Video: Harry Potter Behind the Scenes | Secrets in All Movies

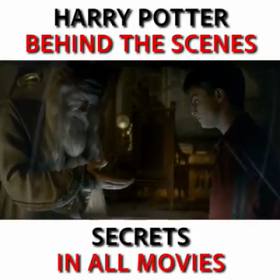0:00 Without it, we leave the fate of our world to chance. You have no choice.
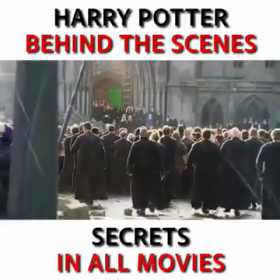0:06 All aboard the Hogwarts Express, because we're about to take you on a journey behind the scenes of all 8 Harry Potter films.
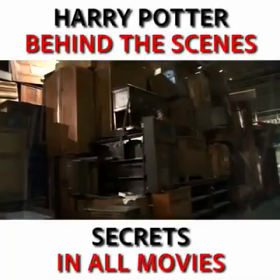0:13 The Harry Potter crew loved using as many practical effects as possible. That's why they had actors climbing on real piles of furniture in the Room of Requirement.
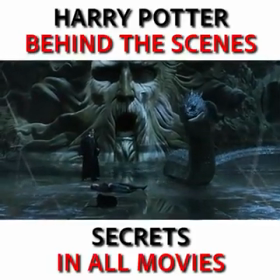0:21 And that's why they spent time building life-size models of magical creatures like the Basilisk and Buckbeak.
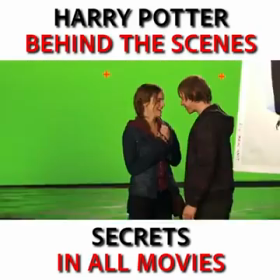0:26 So from flying brooms to breaking wands, let's explore some of the best behind-the-scenes moments.
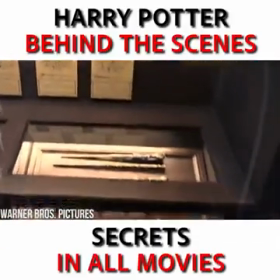0:32 The wand chooses the wizard.
Every wizard needs a wand, and at Ollivander's, the wand chooses you, or so we thought.
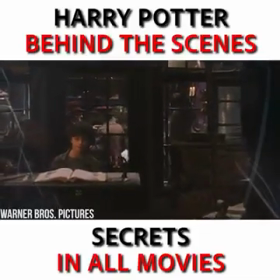0:39 You would think that the crew did some cool CGI tricks to get Harry's wand shopping scene just right, but it was actually done with the help of some smoke and skillful lighting.
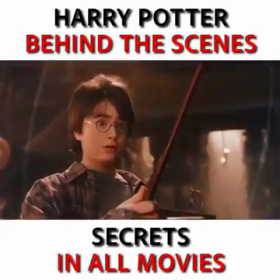0:48 They brought a fan on set to aim the smoke exactly where they wanted for the magical moment, and it cost them a fraction of what it would have to create the scene digitally.
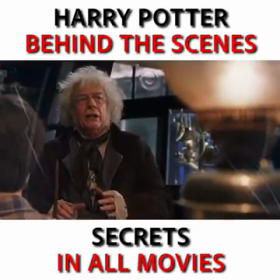0:56 As for the flickering candle that really sets the mood, the team slowed the footage down to 120 frames per second in
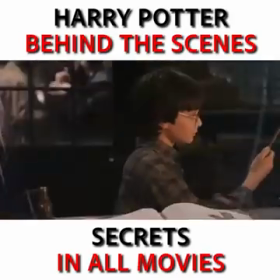1:03 post-production to make it seem like Harry finding his wand made time move differently.
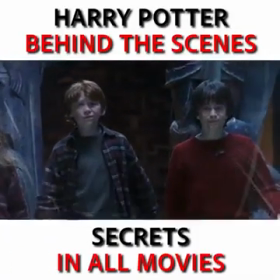1:10 Wizarding chess. Riding on giant chess pieces is probably something that you wanted to try as a kid after seeing the Sorcerer's Stone.
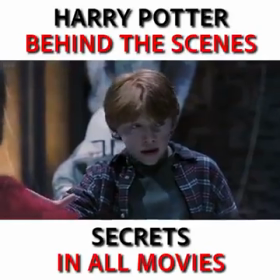1:17 But for Rupert Grint, riding a giant chess piece was a pretty scary reality, since that chess piece was meant to blow up.
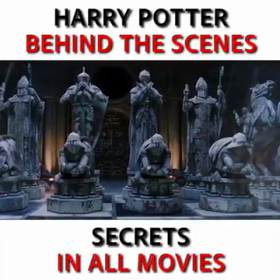1:24 Each piece was actually hand sculpted for the film, and motors were used to make them move around the board.
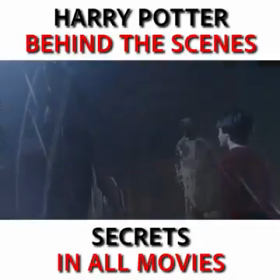1:29 But since there were kids present, they had to be super careful with how they made the piece explode.
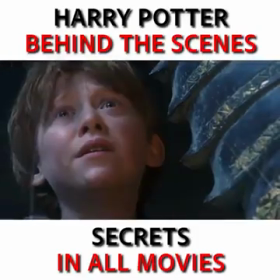1:34 They decided that compressed air was the safest bet, so when Ron sacrifices himself for his friend and his chess piece explodes,
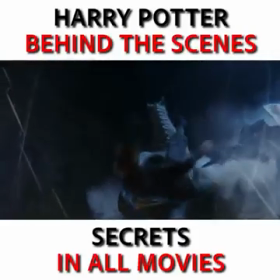1:41 it's actually the compressed air coming out from within, not any crazy CGI tricks.
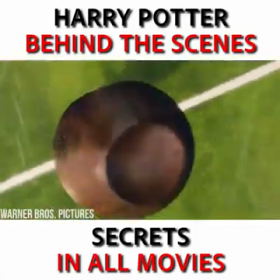1:46 Flying lessons.
Quaffle is released, and the game begins!
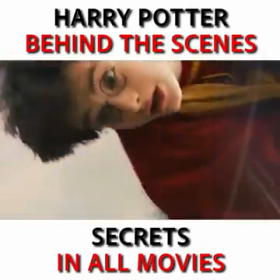1:53 We've all spent a moment wondering how Harry Potter pulled off those flying broom scenes, and it looks just about as fun behind the scenes as it does on screen.
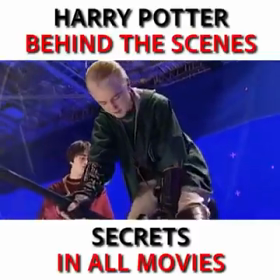2:01 The cast learned to fly on brooms attached to rigs that would be controlled by the crew, kind of like riding a mechanical bull.
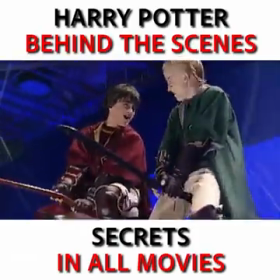2:07 When flying in a Quidditch match, actors would sometimes have to get on rigs right beside each other so they could pretend to be flying for the snitch, or avoiding an onslaught of bludgers.
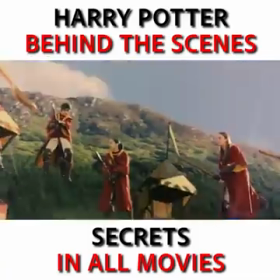2:16 Hundreds of titanium brooms ended up being used for the series. We really hope the actors didn't get nauseous up there because that's a lot of flying.
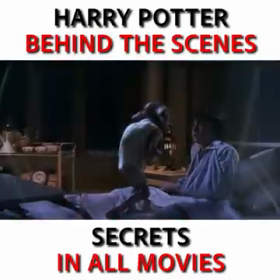2:24 Making the house elves. It must be hard to act with someone who isn't really there.
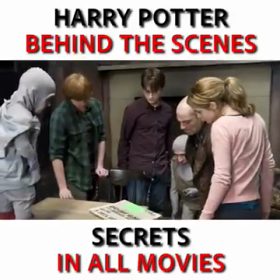2:29 That's why the Harry Potter crew decided to make some quick house elves on set.
Hello.
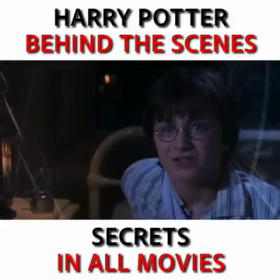2:36 Dobby. Harry Potter should have listened to Dobby.
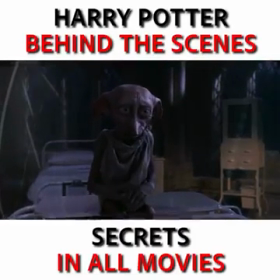2:39 These makeshift house elves were made from sticks and tennis balls, so nothing too sophisticated, but it got the job done.
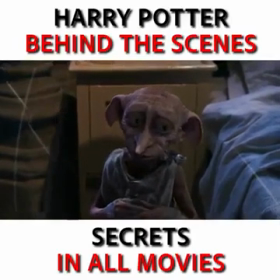2:46 But after they realized they would need house elves way more often, they decided that body doubles would be better.
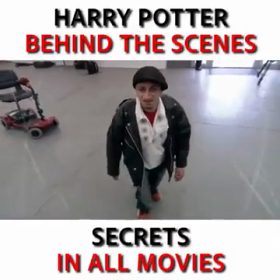2:51 They hired actors who would dress up as the elves and then be replaced later with CGI.
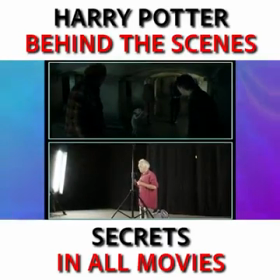2:55 It's definitely a step up from the tennis balls. The Basilisk.
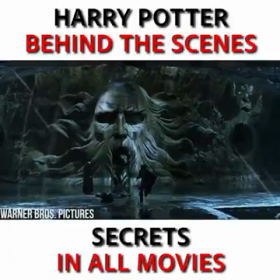3:00 Sometimes just knowing where to look isn't enough, especially when it comes to something as huge as the Basilisk.
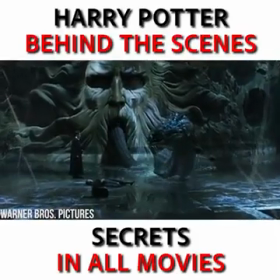3:06 A simple stand-in wouldn't live up to this huge snake, so instead,
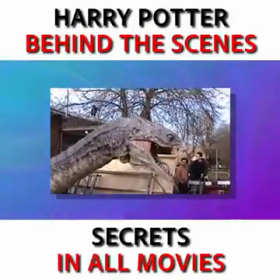3:09 the Harry Potter crew built a full-scale aquamatronic model that also had retractable fangs.
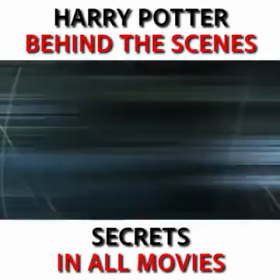3:15 That's right, the snake could move in water and bite you. No wonder Daniel Radcliffe looks so convincing as he tries to run away from it.
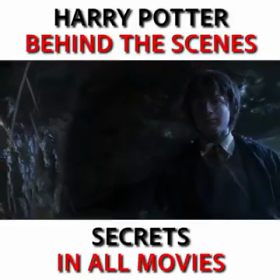3:24 Another completely functional accessory was made for the Basilisk's hangout, the door to the Chamber of Secrets.
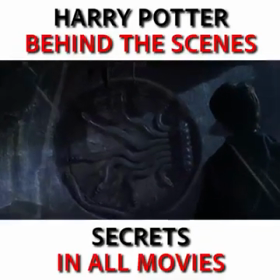3:29 It was life-size and really open, and we can't even imagine how cool it must have been to walk through those epic doors on set.
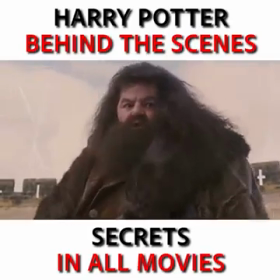3:36 Hagrid's height. Robbie Coltrane, who played Hagrid, had to have been huge to be casted as a giant, right?
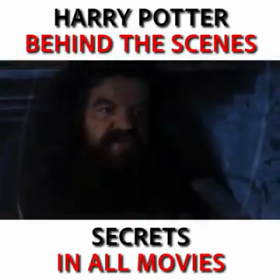3:42 Well, not so much. While Coltrane is definitely tall, about 6'1", he's nowhere near giant height.
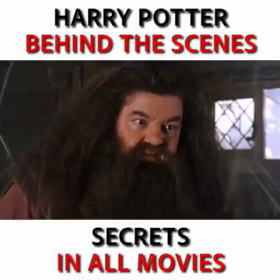3:48 To make him look taller than all of the other cast members, they decided to hire a body double.
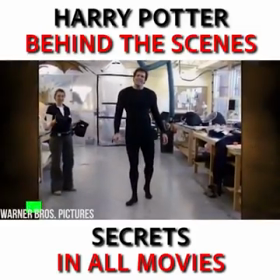3:53 Martin Bayfield, who towers over Coltrane at 6'10", was chosen for the role.
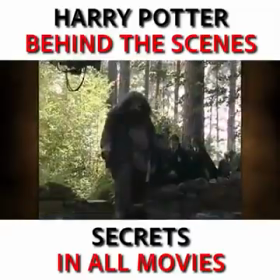3:58 Whenever Hagrid was walking with the kids, it was actually Bayfield's body in the frame.
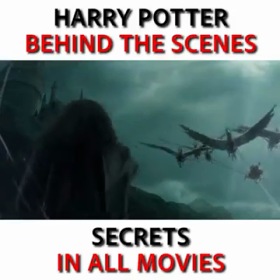4:02 They even made him a realistic mask so that he could stand in for Coltrane anytime Hagrid needed a little extra height.